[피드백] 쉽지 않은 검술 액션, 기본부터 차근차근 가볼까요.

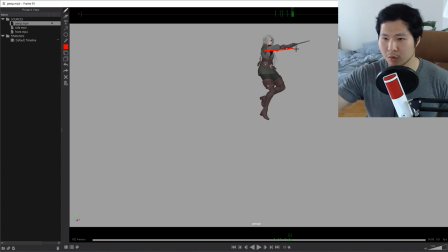(16:29)
지금은 약간 이렇게 말하면 좀 그런데 강도들 보면 왜 자기가 칼 처음 쓰는 강도들 쫄아가지고 이렇게 하잖아요. 근데 칼 잘 쓰는 사람은 딱 접고 자기가 이렇게 용수철처럼 팔을 접고 있다가 필요한 부분에 딱 쓰겠죠?
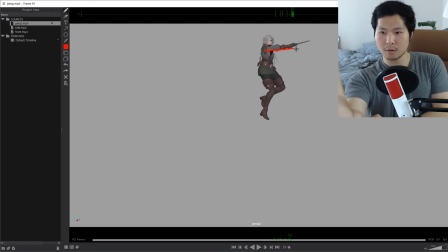(16:47)
휘두를 때도 접고 들어온 다음에 펴겠죠? 그래야지 속도가 훨씬 빠르니까요. 지금 너무 펴서 들어온 다음에 펴서 휘두르고 이때 어깨 너무 많이 접힌 것 같습니다.
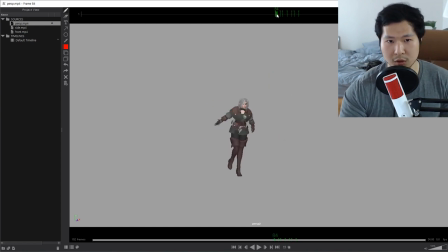(16:59)
이때 등이 더 돌아가야 될 것 같아요. 그러니까 팔꿈치를 너무 안 써서 좀 어떤 식으로 꺾을지는 이제 애니메이터가 포즈를 만들어야겠지만 중요한 거는 이때 팔꿈치가 먼저 들어오고 칼은 딸려 들어가는 느낌으로 그 다음에 타점이라고 생각하는 부분에서 딱 펴지는 거죠.
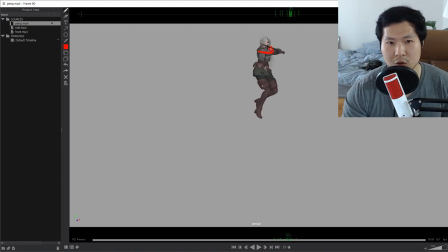(17:18)
그 전까지는 조금 더 단검, 팔꿈치 좀 더 끌려와 주면은 채찍처럼 팍 하고 펴지는 그러니까 타격하는 느낌이 들 거예요. 지금은 딱 펴진 상태에서 뾰로롱 도니까 셀러문 변신할 때처럼 느껴지는 거예요. 그러니까 타격하는 느낌이 약할 수밖에 없어요. 팔 전체로 하기 때문에 이때도 마찬가지죠.
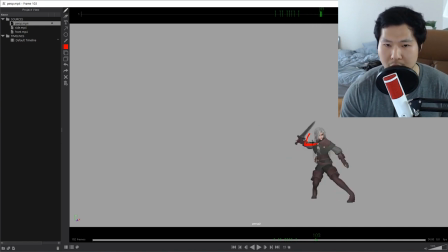(17:37)
이때도 쫙 핀 다음에 휘두르지 마시고 이때 꽤 구부렸다가 이때도 한 번 더 드래깅 돼도 돼요. 이때 몸이 확 약간 포즈도 무릎이 지금 안쪽으로 가 있는데 여성스러운 걸 차라리 이때 포즈는 이렇게 해서 한번 연결이 쭉 되면 좋겠죠.
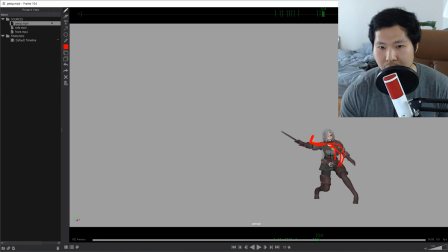(17:54)
그래서 단검이 이쪽에 있고 네, 브레이크다운 한번 해주고 끌려갈 때 무릎이 먼저 좀 주도해도 될 것 같아요. 이때 무릎이 조금 늦게 따라오는 감이 있어요. 그리고 여기는 아직 조금 더 딜레이 주고 요때 께도 마찬가지로 살짝 구부러져 있다가
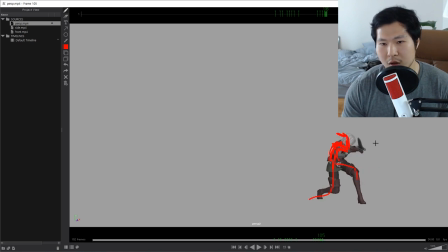(18:13)
빵 이렇게 쳐주면은 이 타격하는 게 스페이싱도 더 커지고 더 좋을 것 같아요. 그리고 저렇게 빨리 휘둘렀는데 여기서 그냥 퍽 하고 서버리거든요. 그렇게 하지 마시고 들어갔다 오버슛으로 팔이 넘어갔다가 돌아오는 걸 보여주시면 더 좋아요.
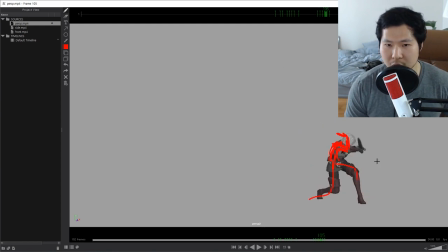(18:30)
그리고 무게감을 어떻게 표현하면 좋냐면 여기서 보세요. 칼을 이렇게 휘둘렀죠? 내 몸은 끝까지 안 가요. 정면 정도에서 타격점에서 멈추겠죠? 그 다음에 칼이 가고 그 다음에 이 팔은 더 갑니다. 그때 몸이 한 번 더 흔들리는 거예요. 그러니까 이런 식으로 그러니까 탁 치고 그 다음에 몸이 한 번 더 이 팔의 힘에 끌려서 그래서 이런 식으로 그래서 그 몸이 가고 팔이 가고 그 다음에 몸은 멈춰 있다가 팔에 딸려서 한 번 더 흔들렸다가 돌아와 주면 이
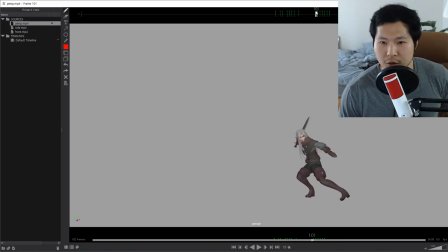(19:07)
체중을 느끼게 해줄 수 있거든요. 그래서 이게 가볍게 이렇게 무너지는 느낌이 안 들 거예요.
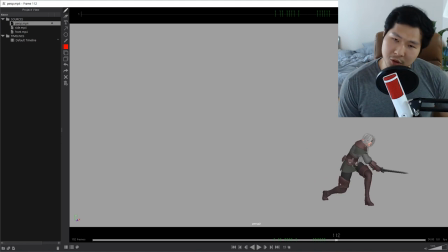(19:15)
쭉쭉 밀고 들어가 주세요. 팔을 제일 추천드리고 싶은 거는 저런 단검 같은 걸 하나 들고 영상 한번 찍어보세요. 그러면 그 흔들림을 알 수 있을 거예요. 실제 칼 들고 가지 마시고 다치니까. 자 그리고 올라올 때 옵셋이 어느 정도 표현이 된 것 같아요.
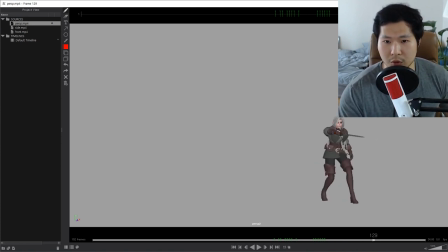(19:30)
근데 요때 보면 딱 요 자세가 모든 동작이 거의 동시에 이루어져요. 이때 키포즈가 하나 있는 거지. 지금 옵셋이 약간 부족한 게 이 상체 움직임이 전반적으로 한 2프레임 정도 더 후에 2-3프레임 정도 후에 일어나줬으면 좋겠어요. 지금은 다 동시에 일어나죠.
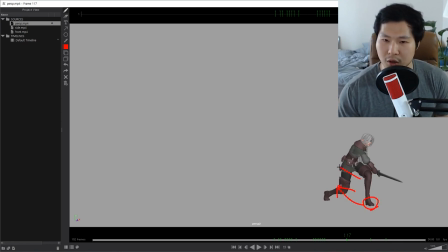(19:49)
그리고 또 한 가지 이 발로 이 체중을 미는 거기 때문에 이쪽으로 지금 여기서 이 다리가 다 펴지기 전에 이 발이 끌려가면 안 돼요. 지금 끌려오기 시작하죠. 그럼 이건 누가 뒤에서 잡아 당기는 것처럼 보이는 거예요. 이 다리가 쭉 다 펴질 때까지는 여기 붙어 있어야 돼요. 여기에 지금 체중이 다 실려 있기 때문에 이렇게 끌려올 수 없습니다.
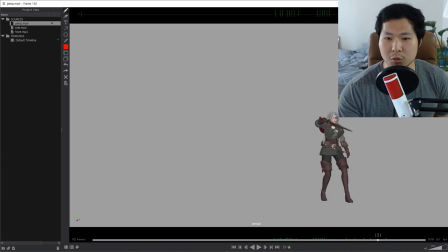(20:08)
다 펴지고 난 다음에 끌려오는데, 끌려올 때도 지금처럼 이렇게 지지지지지지지 계속 끌려오는 게 아니고 지금 계속 끌려오죠. 쭉쭉 더 오랫동안 딛고 있다가 탁 했을 때는 훨씬 더 빨리 자기 자리까지 가세요. 그리고 나서 몸이 더 뒤로 가면 됩니다. 보여드릴게요. 지금 갔다가 이쪽 발로 밀죠. 여기서 해야 되나? 밀죠.